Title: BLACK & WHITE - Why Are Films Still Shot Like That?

It also, when filming, doesn't produce an issue with white balance or colour balance.
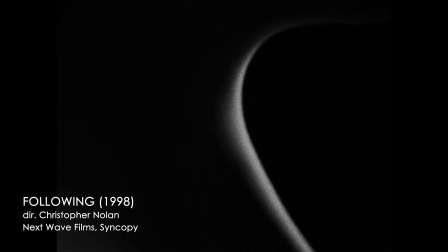(4:11)
In Christopher Nolan's 1998 film The Following, he cited this as a reason for using black and white film,
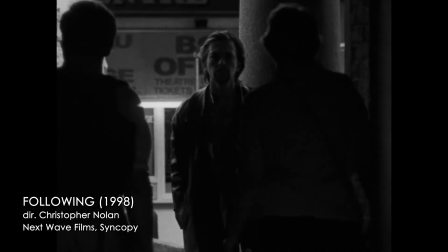(4:18)
because he didn't want the issues of outside and inside lighting with different colour temperatures,
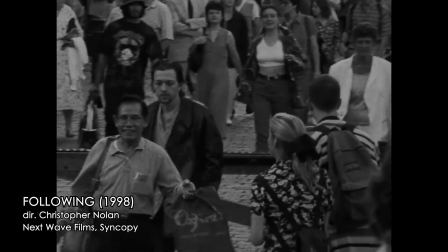(4:25)
and instead he just wanted to focus on as few things as possible, considering he had a minimal crew. Another reason is film stock is typically cheaper.
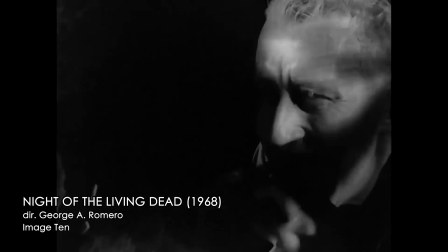(4:35)
Films like 1968's Night of the Living Dead, that was shot in black and white mainly as a budget concern to save money. Another reason is it's a massive contrast to colour.
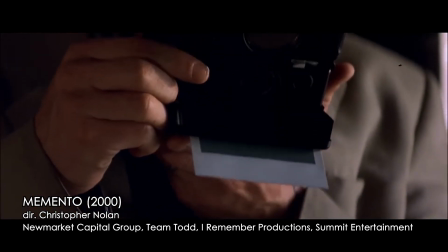(4:45)
Therefore, in films like Christopher Nolan's Memento, where the flashbacks were black and white and the flash forwards were in colour, having that juxtaposition worked because upon seeing it, you immediately knew where in the timeline you were. And probably the best reason why filmmakers use black and white is that it sets the time. You don't need a title card saying, oh yeah, 1952. You probably get it with the black and white and probably the clothes and the styles at the time, but black and white certainly will help in that.
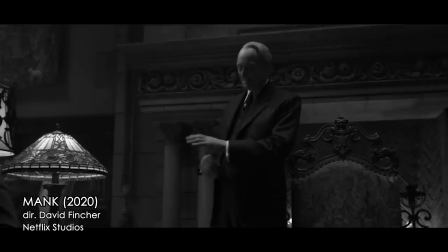(5:18)
And despite what some people say, audiences aren't dumb, they're going to pick up on, this is 1950s black and white, yeah. In conclusion, like anything, it's a tool. Like as many things are from the past, where as our technology gets better and as our way of viewing things improves, sometimes the look of the old ways we always get nostalgic over. Maybe a little bit of film grain, maybe 4:3 aspect ratio, but I think the same would apply to black and white film.
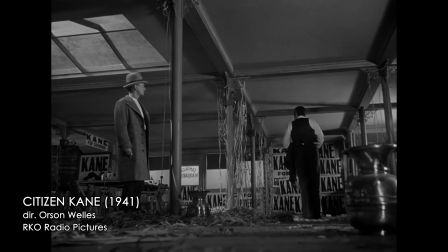(5:51)
We get nostalgic for it, and that's often a look we try to replicate. Thank you very much for watching, and hope to see you soon. Like, subscribe. See you later.